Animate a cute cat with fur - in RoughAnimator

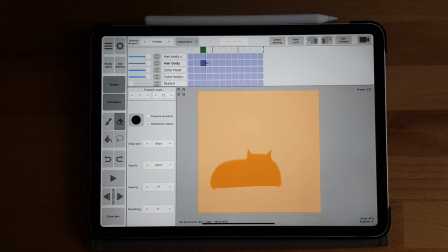Okay, once I'm finished painting these 4 layers, what I do is create a backup of the file,
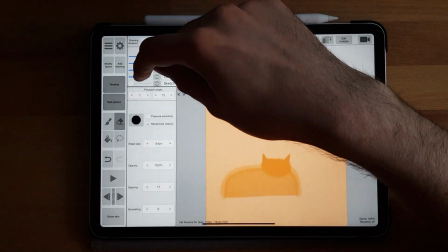because I don't want to do any mistakes that are irreversible at this point.
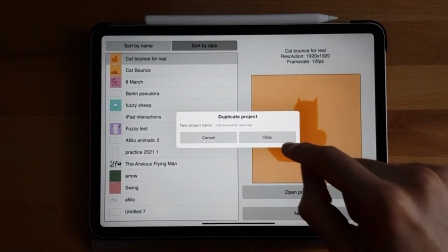So I just go out into the project view and duplicate the file first.
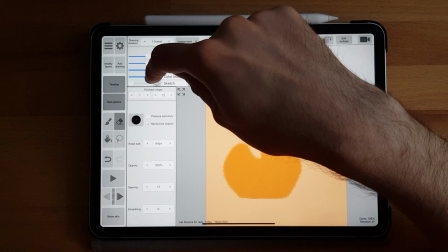And the next thing I do is merging the body color layer with the body hair fur layer.
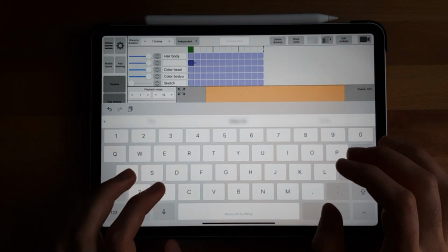First thing you want to do is put the fur layer for the body hair directly above the body color layer.
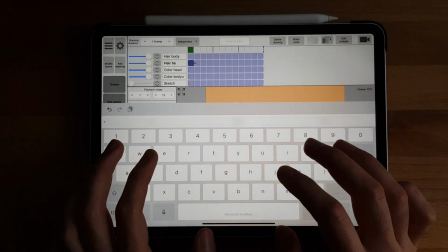Then you select the fur layer by clicking into any frame of this layer,
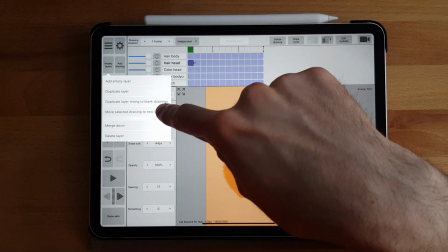and then click on Modify Layers and select the option Merge Down.
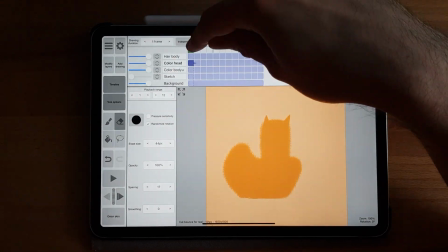And do the same for the head layers as well.
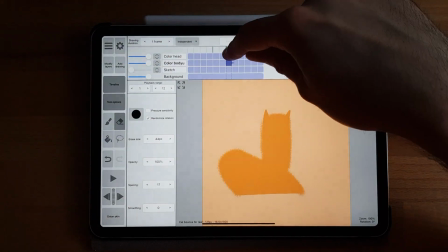Next thing I want to do is add some shading on the body layer just
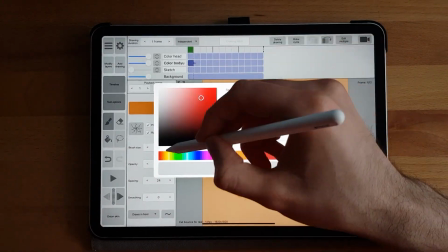below the head to define the head and bring it a little bit more forward.
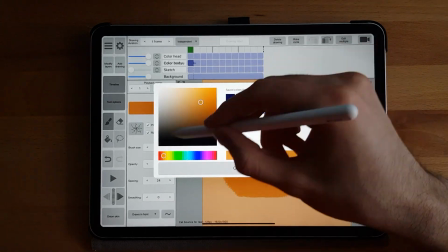For that I select the slightly darker shade of orange that I will be shading with,
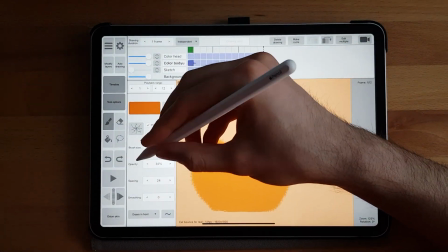and it's still the same brush as before, but this time we want to set the opacity really low.
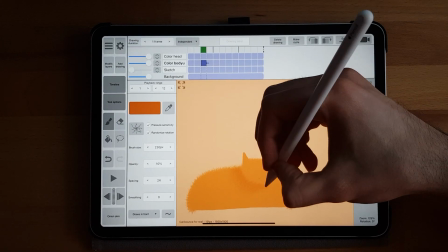I set it here to 10% and also put the spacing to right above about 24.
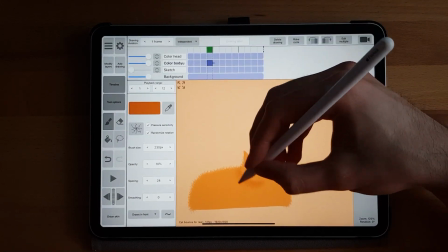That way we can really achieve this subtle shading with a slow gradient, and we still have the texture of the fur because we're continuing to use the fur brush.
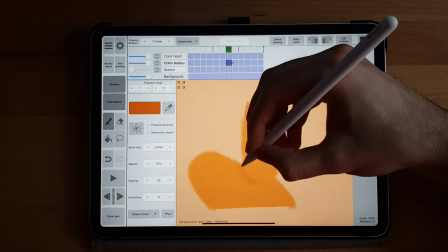And then just go in frame by frame and draw that shading in just below the head.
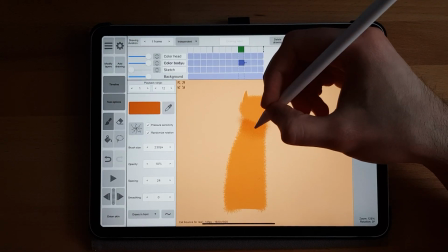One super smart thing that I actually forgot to do here is also do this one extra setting with the brush.
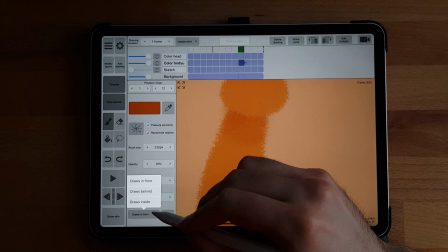There where it says right now draws in front, it's better to select draw inside, because then it's like an alpha lock.
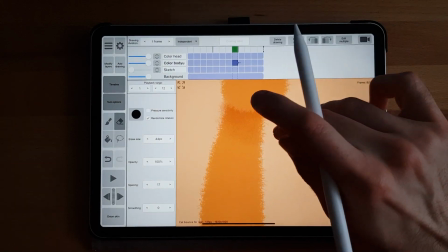It will only draw inside the pixels that are already in this layer.
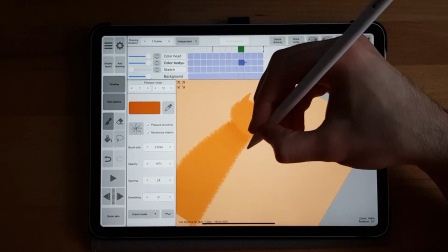So then there's no possibility to draw outside the fur and the body that you've already drawn.
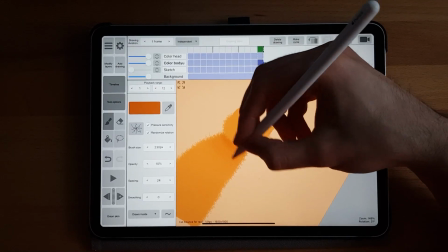I only realized it later in the process that I forgot to select it. Yeah, but normally I would always select it.
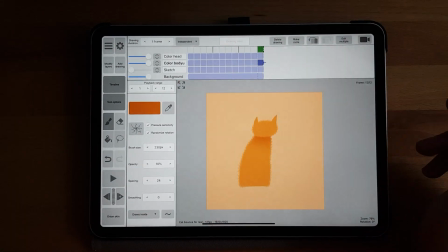It helps a ton. Okay, cool. So now it has already more depth and looks more interesting in general.
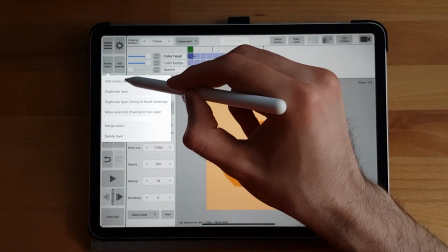So now we're only one detail away from finalizing this project, and that's the face.
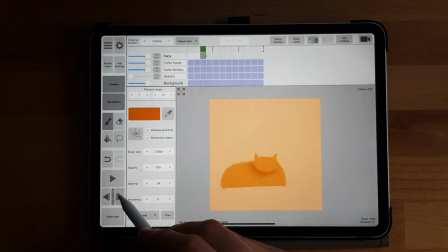So let's create again a new layer for the face. Let's select a normal round brush to draw the details, and let's start with the eyes.
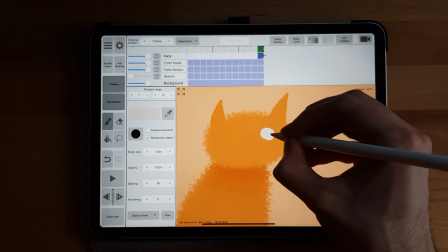I select a slightly off-white color for the eyeball color.
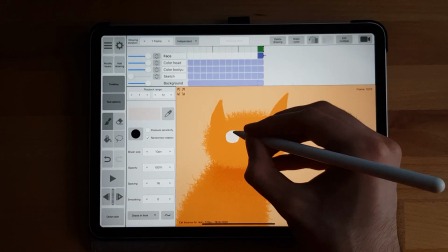Let's create some big round eyes to make the cat as cute as possible.
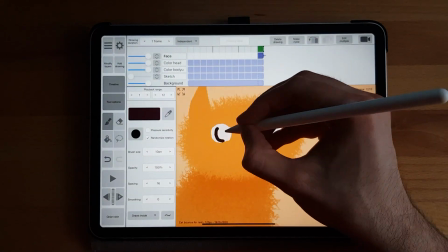Then for the pupil and the mouth, I select a darker brown tone.
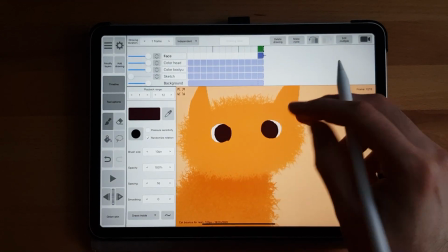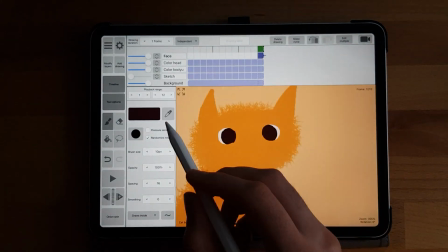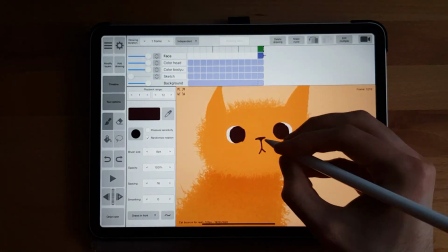The nose itself is like a downwards pointing triangle, and then we connect it with a line to the mouth, which is just 2 more lines.
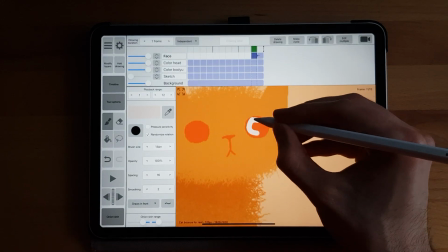Then we go again frame by frame and paint in the individual parts of the face.
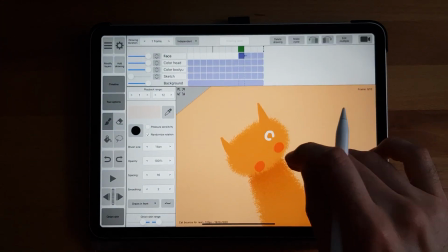I start with the eyes, the white of the eyes, draw that in first, then the pupils, and then the rest of the face.
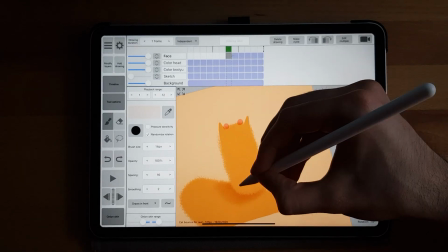The trickiest part will be the smear frame. So what I'm doing here is just I'm elongating the forms.
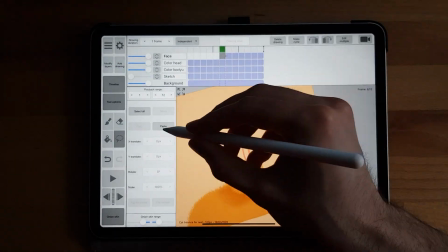You can be creative here. For example, you could draw multiple eyes that are following the trail of the movement.